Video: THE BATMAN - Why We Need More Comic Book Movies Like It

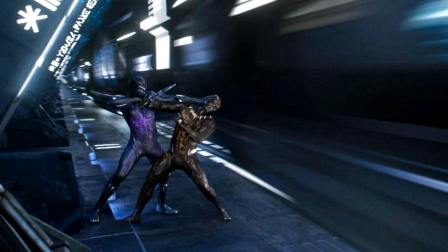So many of these comic book films today include very relatable and real world themes,
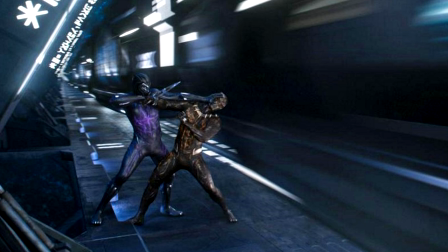but then they also rely on over excessive visual effects to the point where you get moments that simply take you out of it.
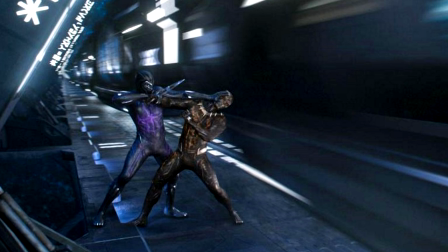You can't engage as much in the more important story points or climactic developments
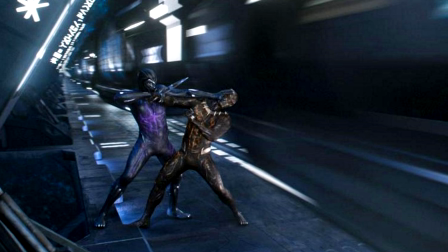because then you also watch scenes that look like they were pulled out of a video game.
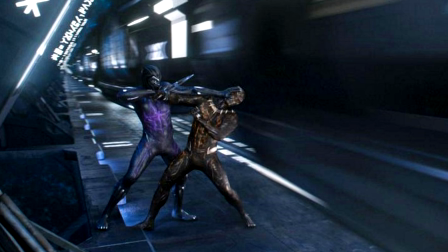It's powerful characters fighting other powerful characters and all the themes and more interesting narrative points that are executed quite well in other
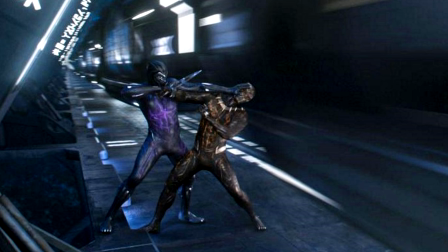moments get bogged down in all of the badly executed spectacle that studios feel they have to put in every film they make as part of a universe.
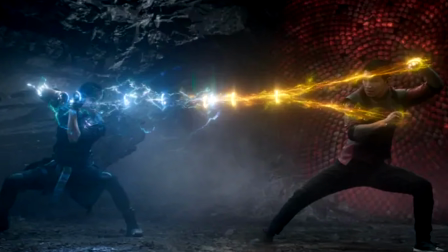It makes many films look very similar to the ones that came before and if you aren't invested in that world to quite a degree when it comes to fandom, it's really hard to connect to it through the filmmaking.
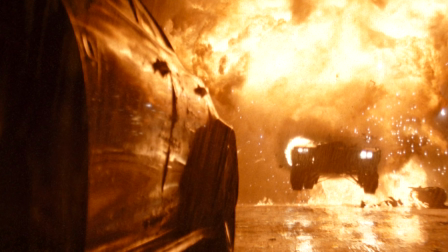The Batman in most of its scenes gives the essence of grounded filmmaking, but then Then also in its limited action scenes,
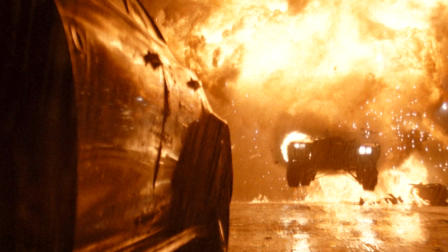they filmed every shot with something real in camera so that you can clearly see the effort of composition in the final footage.
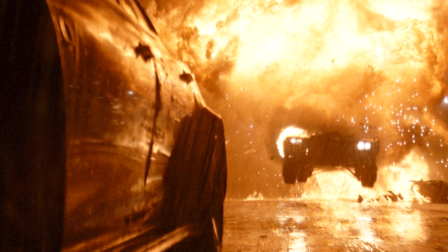There is care put into the way the camera moves, what it's attached to and the way everything is lit in frame.
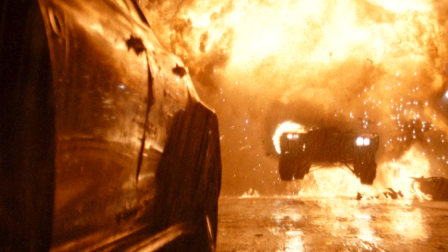Matt Reeves had the Batmobile jump through fire for real, not because he's trying to be edgy,
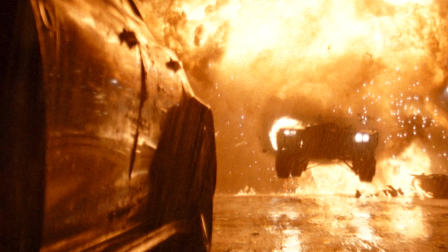but because he cares about how that primal vehicle looks like in frame.
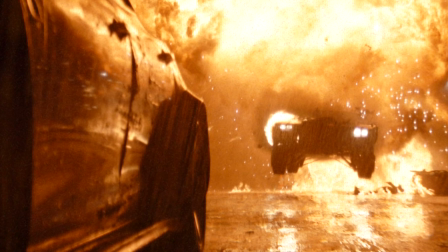These shots are then lit with natural lights and it really helps you to connect more to what's going on, especially in moments that could take you out of it.
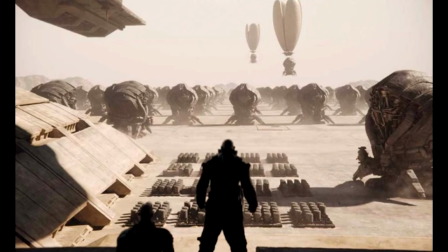It's not a coincidence that the Oscar winning cinematographer of Dune shot the Batman and made it one of the most beautifully shot comic book movies in years.
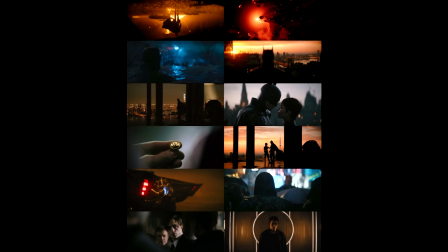Greg Fraser didn't need to film in front of a green screen or the visual effects guys didn't need to overwhelm the frame with artificially created subjects because a lot of it was shot for real. There's a greater sense of authenticity in all of this filmmaking and primarily, it's a film that is built to last.
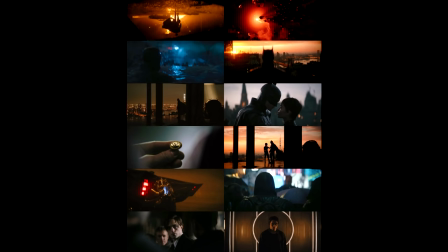Not the same type of filmmaking that is consumed and then we move on to the next one.
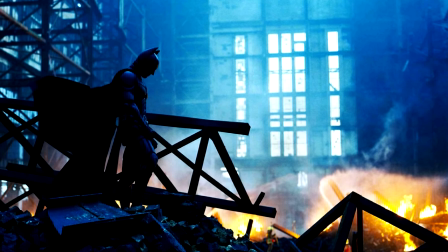That's part of the reason why myself and a lot of people love the filmmaking in Christopher Nolan's The Dark Knight Trilogy 2,
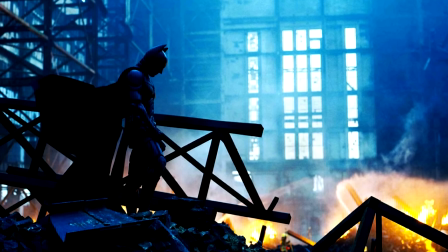one that is still brought up and praised today because equally they also made films that not just resonate with the anxieties of that time,
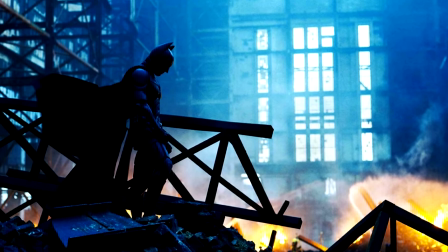time, but also utilise filmmaking that has lasted.
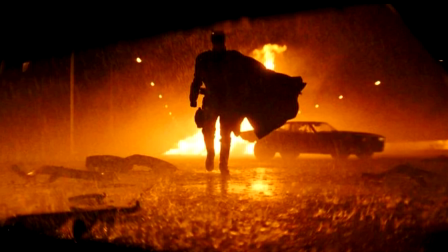Essentially, through a filmmaking and storytelling lens, The Batman is separated from a lot of recent comic book fare and in my opinion,
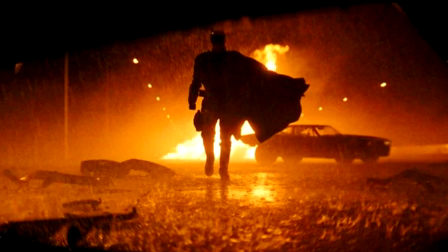this is great in a landscape full of similar looking films and ones that play it more safe.
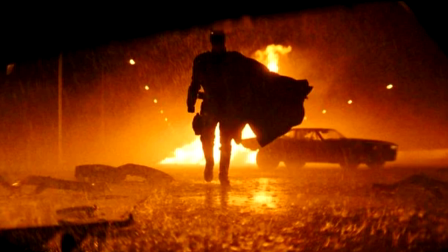With the popularity of the genre very high, to keep it alive well into the future, films like The Batman will be the ones that help aid that hope.
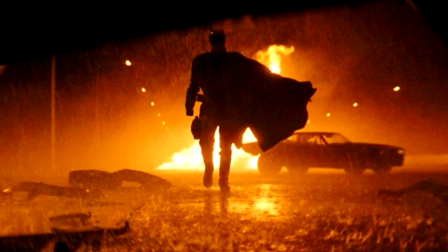And I can only hope that alongside that of the more traditional films, we get more of the different kinds of movies too.
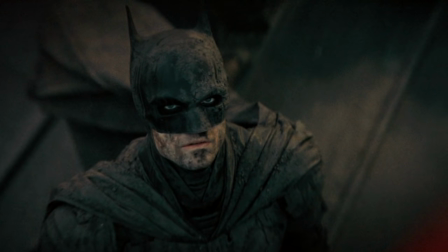But that was my video discussing why we need more comic book movies like Matt Reeves' The Batman. Again, I love all types of comic book films and at the end of the day, the story and characters are what matter.
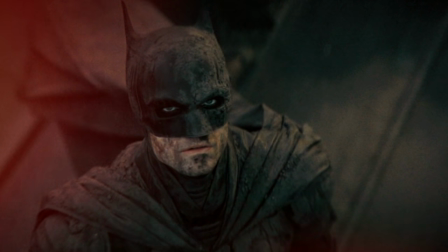But even in the more conventional blockbusters in this genre,
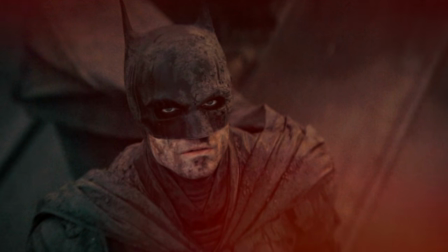I found more recently that there are less and less of them that really convey this to an interesting degree.
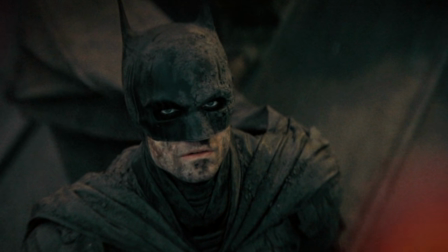The Batman being quite a different comic book film already is given the room to become something that stands out,
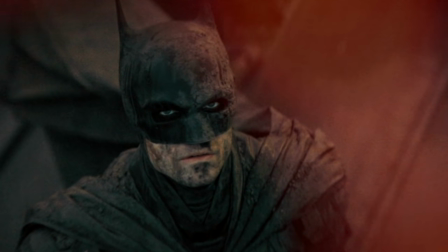but two, be a comic book film that can last the test of time due to the handling of its material and filmmaking.
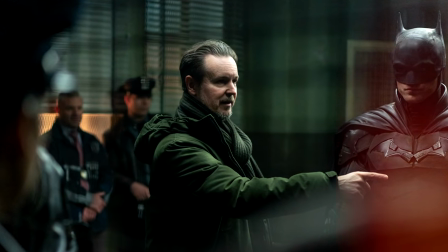If a filmmaker like Reeves with a powerful vision is given the tools and creative control to make what he set out to achieve,
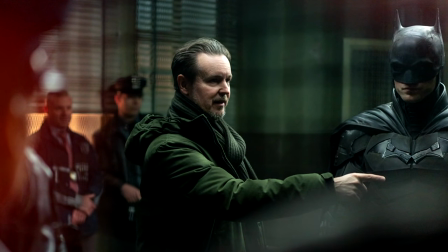then there's a better chance that he can really make something special.
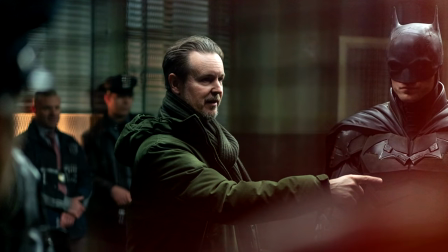I think he has with the Batman and it makes examples like 2017's theatrical version of Justice League look all the more worse.
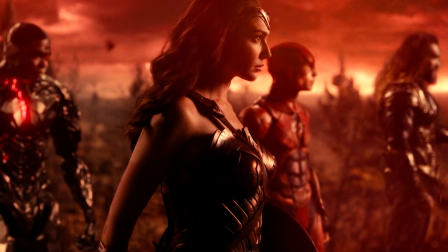That film was studio managed and what we saw in the Snyder Cut was a vast difference in quality and direction.